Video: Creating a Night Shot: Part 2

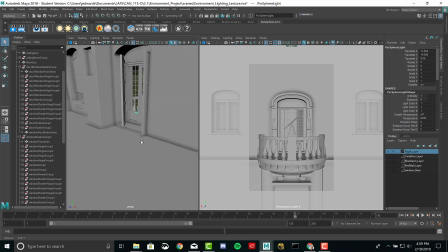4:09 But that is sort of breaking away from reality because if the light source for the flame is this big, there's a good chance we have a fire inside of the building. So we're going to keep it that small.
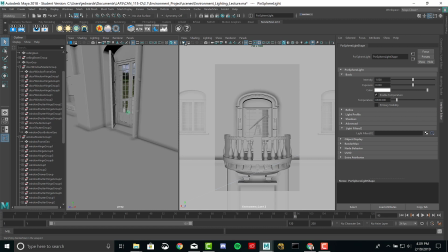4:22 Go to the attributes. Let's just turn on color temperature immediately. I'm going to hit R, and I just need to really figure out what this light's even doing.
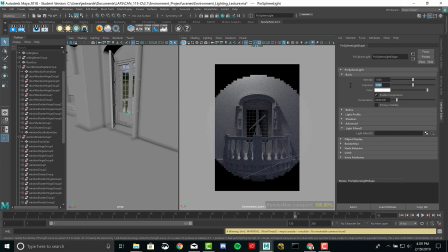4:31 So I clearly can't see anything. So we got to bump up the exposure. Let's go to 4, see if we get anything. Eventually that will update. Again, sometimes there is a little bit of a delay. I don't think it's doing it yet.
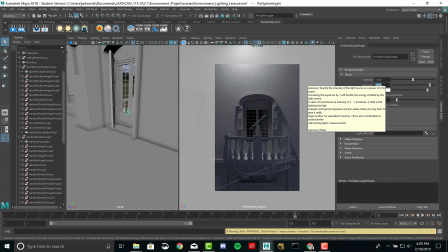4:47 Yep, nothing. Let's go to 8. Okay, something's happening.
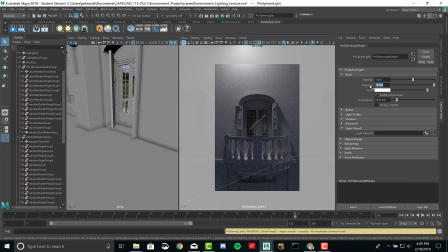4:53 Now, my one issue I'm noticing is when I do go higher, it's adding light, but see how boring that is? Because the interior light is very, very close to matching some of the tones from the outside. It's more of a neutral color. I need to change this because this is making my image look a lot worse.
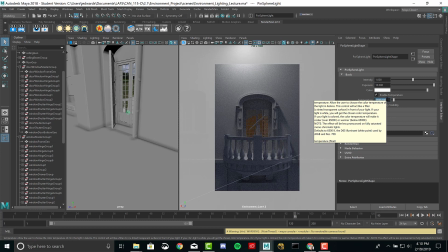5:11 So let's go to flame, which would be around 3000, and we can kind of go up and down from that depending on if we want to make it richer and exaggerate it. Is it too rich? Do I want to pull that back? So if I did something like 4000, it's warm but not as warm.
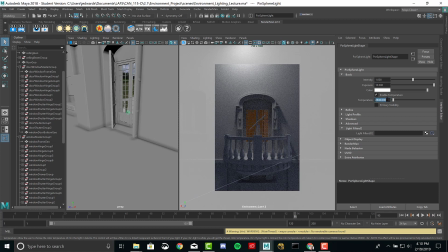5:27 If I go to like 2500, we're starting to get into much more saturated oranges. So for now, we'll just stick around maybe 3000. And all I'm doing is moving this guy around and trying to figure out if I like that amount of light. Is it overwhelming the shot? If I maybe had it closer to here. What I do like that's happening is see how we're getting a nice shadow along this particular shutter. So that's kind of cool. I like the shadow we're getting. But I could also play around with the group.
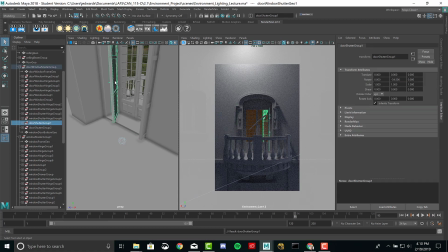5:59 I could say, all right, well, maybe I want the light to be a little closer to being in frame so I can have more of it creep out and hit the balcony. So we're going to do this, maybe move it up a little bit. So it's perhaps this is a light source hanging from the ceiling.
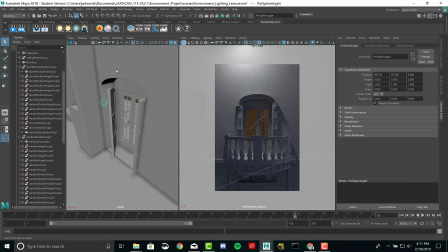6:14 So let's move it up. Okay, we're now getting more of a top down. You can see a gradient. And I'm going to push this to the point where it starts to hit some of the things outside. I want to see how much we can do before ruining the interior.
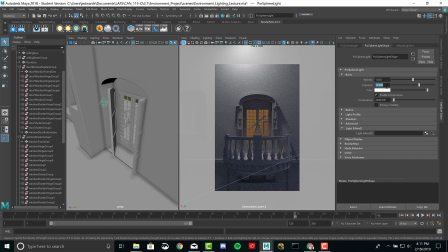6:30 There we go, 12, 13. Now there is going to be a point where, depending on how much you push it, the intensity from that one light source might be overwhelming the shot. But this is still a really cool looking effect, because now what's happening is because we're brightening the interior so much,
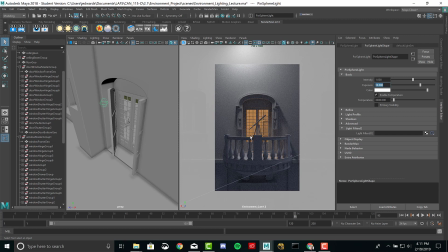6:50 we're getting almost a better shape and silhouette of the telescope because you're seeing that darker telescope against the lighter background. So this is using a backlight. And if I push it even farther, really cool stuff happening.
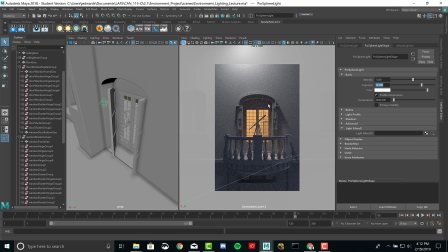7:06 Notice that little rim light we're getting from the underneath. That's giving it better form, a little more bounce on the exterior. So this is, already looking like a really interesting little shot. And if I ever want to compare it, let's just come down to this one light, Control H to hide it.
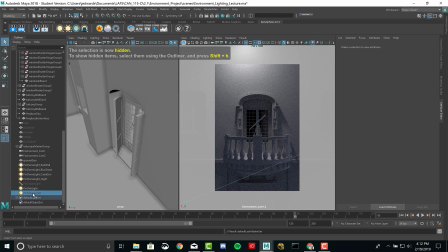7:22 Here's before. Let's click on it, Shift H to unhide it. After. I feel like that's going in a very positive direction.
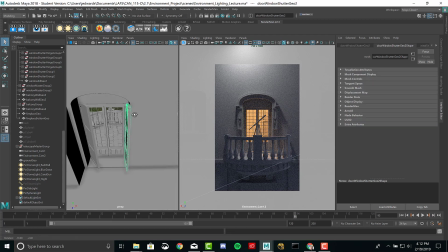7:33 And I would really challenge you guys to have fun, experiment, because you're going to be doing this probably for one of your bonus renders for this week.
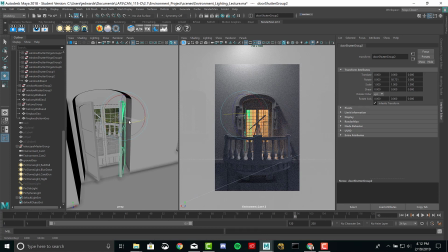7:41 But play around with the different objects. If you think that this could be closed, like maybe I want a block light on this one side, we could do that. Let's click off and just deselect. So I don't know if this is necessarily better because I'm sort of hurting the silhouette here.
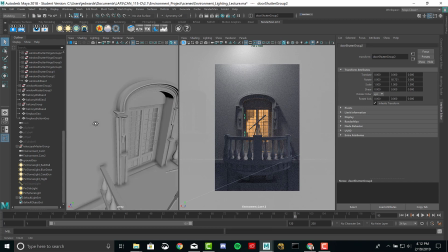7:56 It's just a different look. Let's open that up again. And likewise, I could decide, like maybe I want to have both of these open just a little bit. So we're going to take the groups for the doors. Like, does this look more appealing? If I completely open these guys up, let's go all the way.
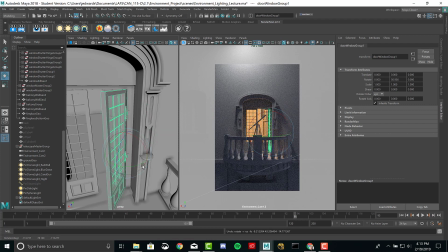8:16 Oh, and we broke the door.
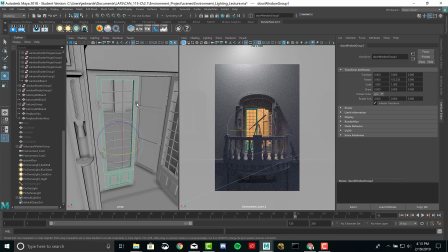8:18 So let's just spin that out. Click, up arrow, E for rotation. Let's open this one up a little bit. Okay, I'm just going to click, hold shift, and I'm trying to deselect these guys so I don't get the wireframe in there. There we go. Yeah, I think this is still okay as well.
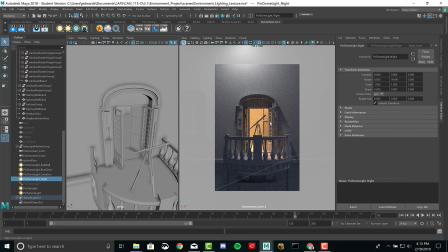8:37 I do like the illumination we're getting on the side of the door. This feels pretty interesting. Maybe the telescope silhouette isn't as noticeable, but still pretty cool little shot. So what else would maybe be interesting to add here? Well, of course, if you guys have the other windows in frame, you could open and close those,
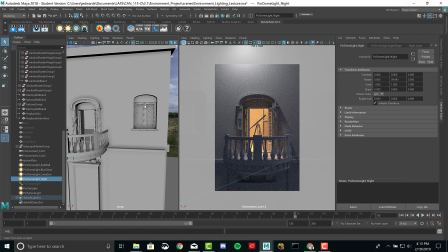8:56 play around with a secondary light in one of the windows that's peering out, accenting the side of the wall.
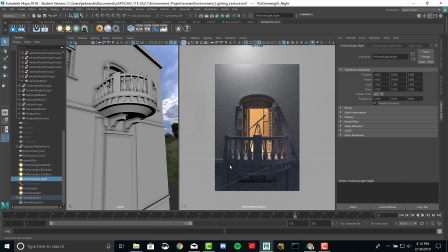9:02 One thing that sticks out to me is the bottom part of the balcony. This looks really flat, right? We're losing shape there. So I do like it here, but this side specifically is just not very appealing.
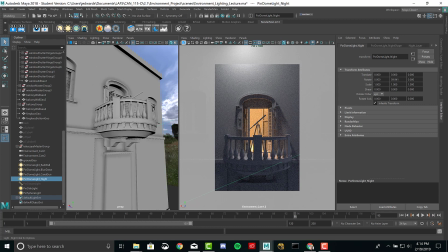9:16 Not that that's wrong, but we could just play around with maybe adding an accent. So maybe there's another flame down here. So I'm going to right click. We could do a sphere again. Now this one I don't think it would matter if I did a rectangular or a disc, because I'm really just trying to aim some light up at this one spot.
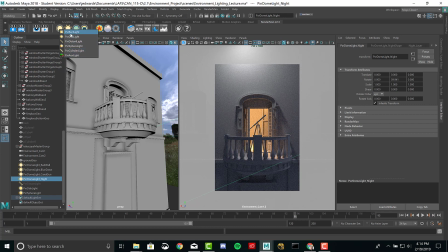9:32 So we'll maybe cut some corners and do a rectangular light for this guy.
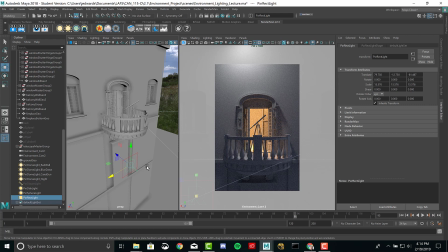9:42 And again, the reason I'm not doing a sphere is because since I can't see the other parts of the scene anyway, it's not really a big deal to me if it doesn't illuminate the ground. We're just trying to get a little accent here underneath the balcony.
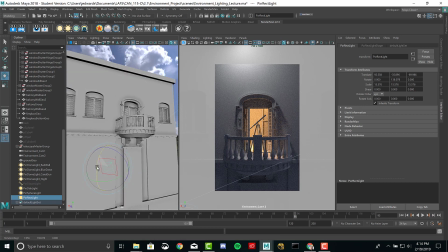9:56 But hopefully this is all making sense, like looking at your shapes, thinking about what looks flat, how can we add some more interesting appeal to that. Okay, so we're going to do this, see if we can catch something from below. And let's go to the attributes of that light.
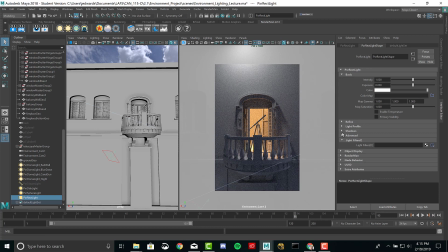10:12 Okay, there it is. It's updating. And already, without even doing any adjustments, we're getting much better shape here. So let's click on it, Control H to hide it. Before, and then after.
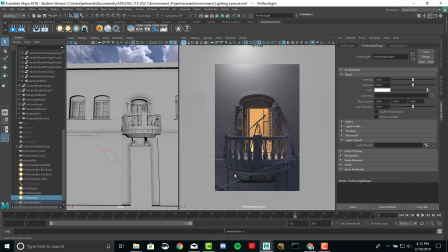10:33 Now we're getting better shape on that side, but is that always a good thing? No, because sometimes you do want darker and dead spots of the shot because it gives your eyes areas where they can rest and not be distracted. So maybe by not including this, it means we're able to focus more on the important sections.
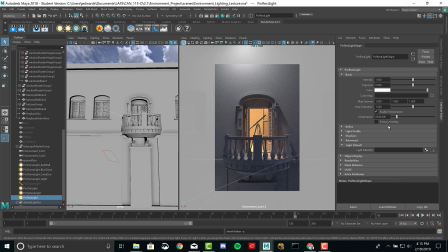10:52 We could also do something crazy where, well, not crazy. This is wild. We could do something fun where maybe we say like, all right, this is another candle where we do like color temperature adjustments. It's a warm light. That's also kind of interesting.
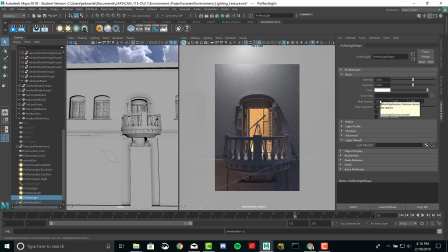11:07 Or if you really wanted to go out in left field, you could say, all right, we're not even trying to do natural lighting anymore. We're going stylized. Maybe this light source is something really creepy. We're going to do some green. So now I'm not using temperature.
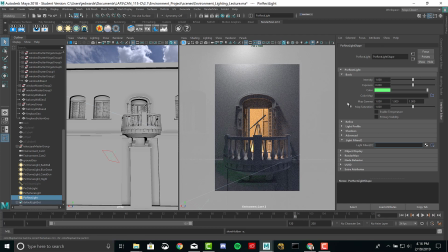11:24 We're going into that color manually and picking a green tone. Now, my concern with this, if I did green, I would maybe change some of the other colors so it's not too much of a rainbow effect. But we now have like a creepy green underlight.
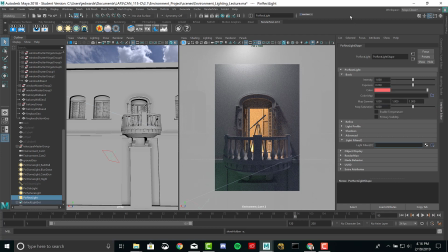11:39 You know, I could even go into richer reds and make it more of a pure red. Some like maybe it's a very dark, gloomy shot where you have this really powerful red underlight hitting something. And I probably would kill that light on the inside, or maybe make that interior light green.
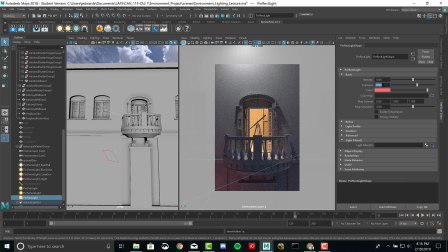11:56 So there's like a red and green color balance going on. So this is now adding a red underglow.
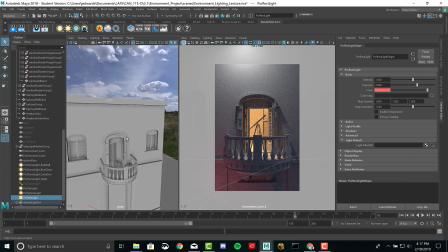12:04 So those are just things to think about. And probably the last thing I'm going to show you guys, you can maybe look into, is adding geometry to help break up some of the lighting. So you've seen how we've already been moving doors and opening and closing things and adding accent lights just to make the shot a lot more appealing.
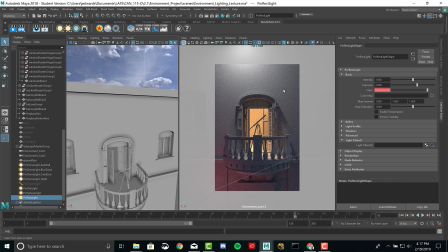12:22 Well, look at the top of the frame here. You notice how this is a really clean open spot, at least for my render.